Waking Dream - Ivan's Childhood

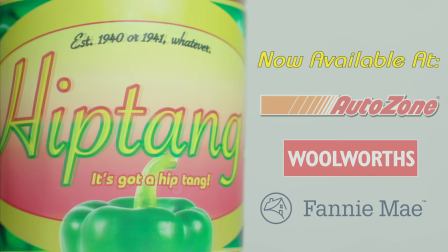I'm thinking Hip Tang. That'll be the Hip Tang. There's a kind of difference, and that's a Hip Tang. I've never met her, but I know for a fact that the smell in here is the smell of Fergie.
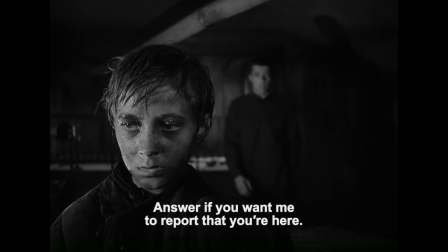It's Ivan's childhood. It's a brutal but poetic story with palpably angry elements.
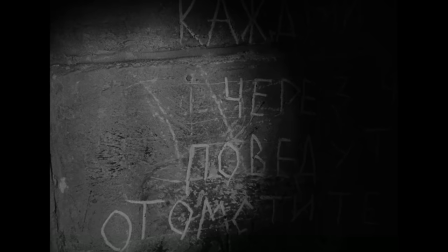It's about Ivan, an orphaned boy who has wound up a lone partisan commando,
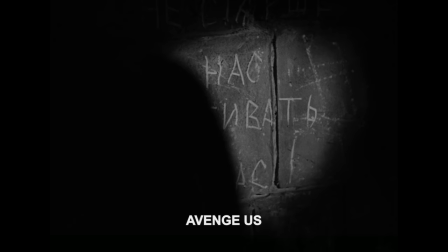and the film doesn't so much follow his preparation for redeployment, as much as offer a window into his terrible life.
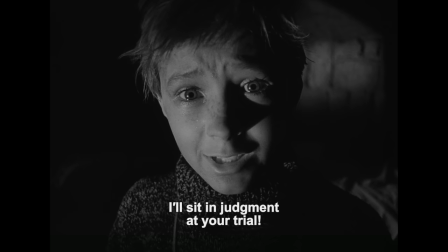You think I don't remember? I'm going to judge you!
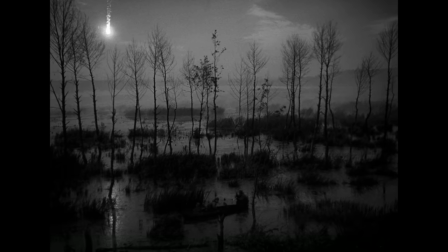Ivan's childhood uses inferred action to create an almost post-apocalyptic tone, in a way I think similar to Rashomon. We see flares, hear gunfire, even experience it with the characters a few times,
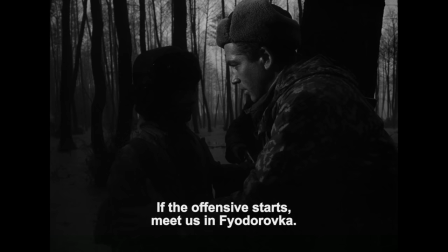but the real horror is off-screen and much more dreadful because of it.
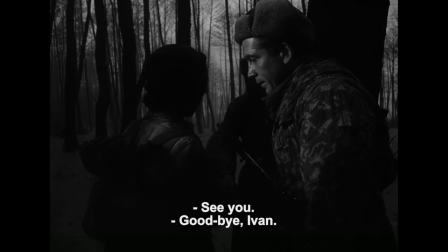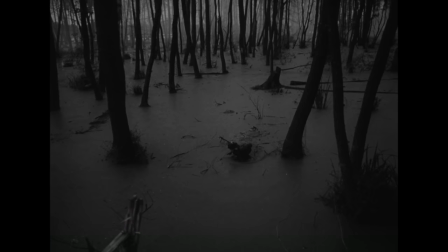Today what I'm looking at, however, is a particular scene.
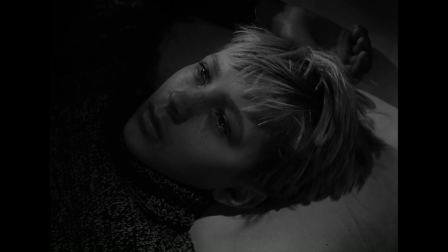There are several dream sequences in Ivan's childhood and the director, Andrei Tarkovsky,
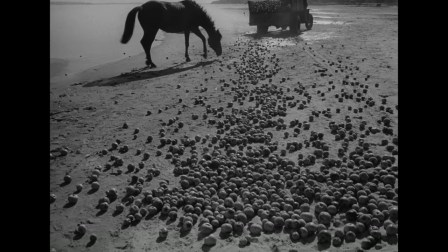achieves an ethereal tone with them, with simple, well-done techniques.
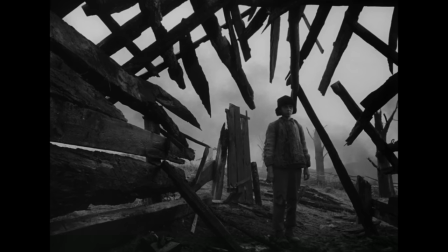But today I'm focusing on a scene that isn't dream but seems to have dreamlike qualities.
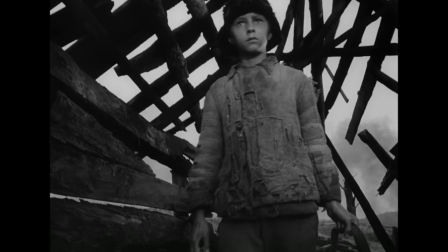Ivan passes through a ruined village and meets an old man who doesn't have anything to do with the plot and only appears here.
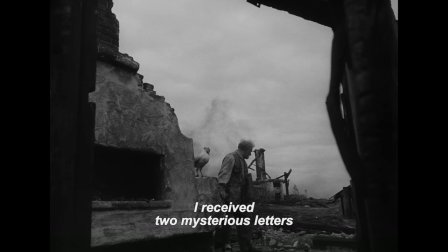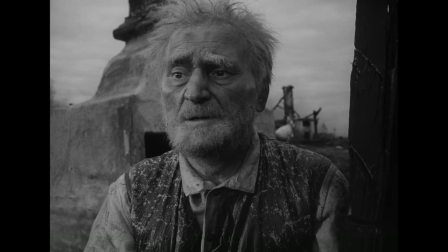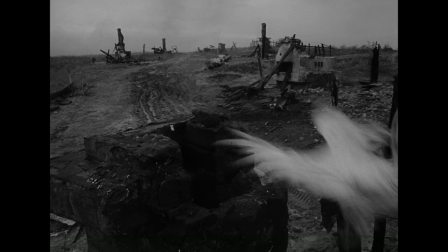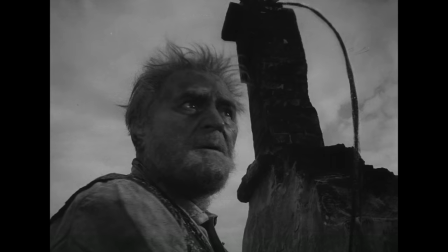What I really like about this scene is that it isn't a dream, but it is dreamlike, in a different way to Ivan's dreams.
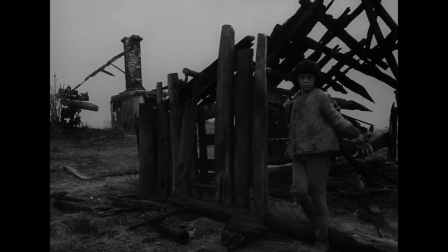It's sort of like suddenly we're watching an asymmetrical waiting for Godot.
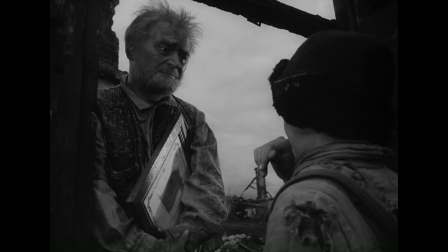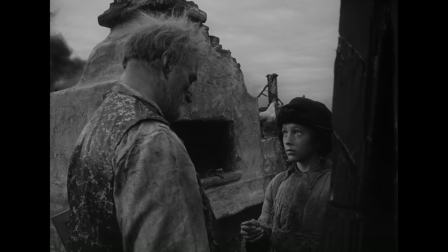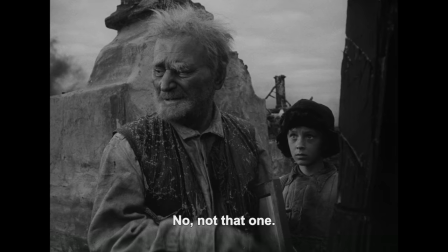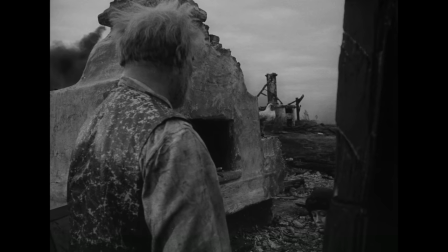It's not just sad, it's alien. It almost feels like a brief trip to a purgatorial vacuum.
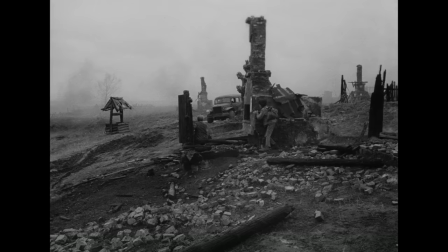This was Tarkovsky's feature debut, and apparently he wasn't too happy with it after it had come out,
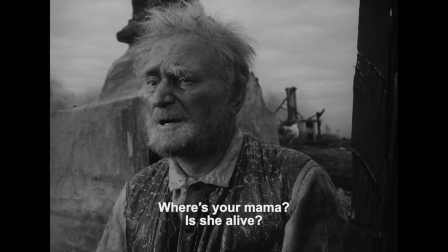but I think the atmosphere captured and created here is a real testament to his work, because it's easy to describe simply as weird,
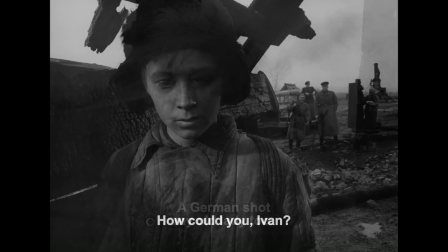but it's much more than that. It's sort of indefinably tonal.
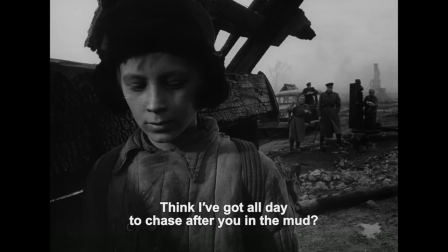Tarkovsky's later film, Stalker, made in 1979,
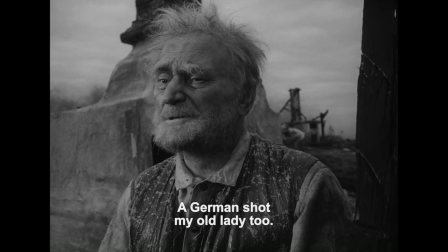feels like this, but not exactly the same at almost all times, and it's subsequently mesmerising.
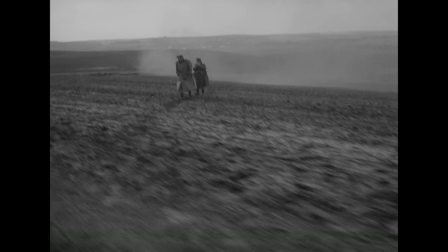The scene offers a glimpse into someone else's tragedy,
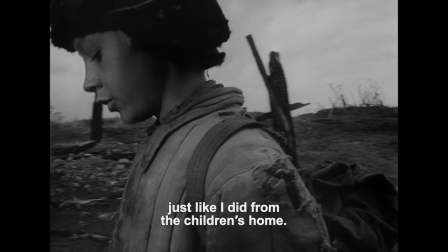and I think the reason why Tarkovsky only uses this dreamlike tone in this film here is because the tone,
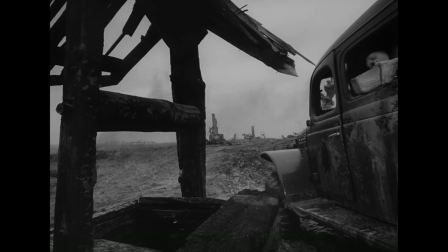much like the sparse sound design and overcast lighting, creates a feeling of isolation that is thematically relevant.
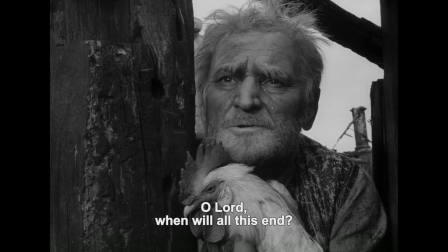Ivan and the old man meet, but they don't really share their grief. They don't have time really to speak.
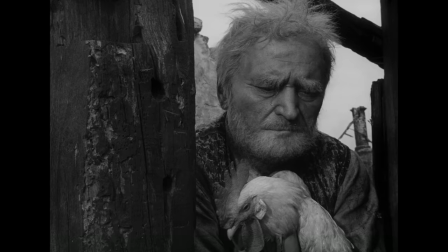They are together and alone, and together but alone.
Tomorrow, never ever be poor.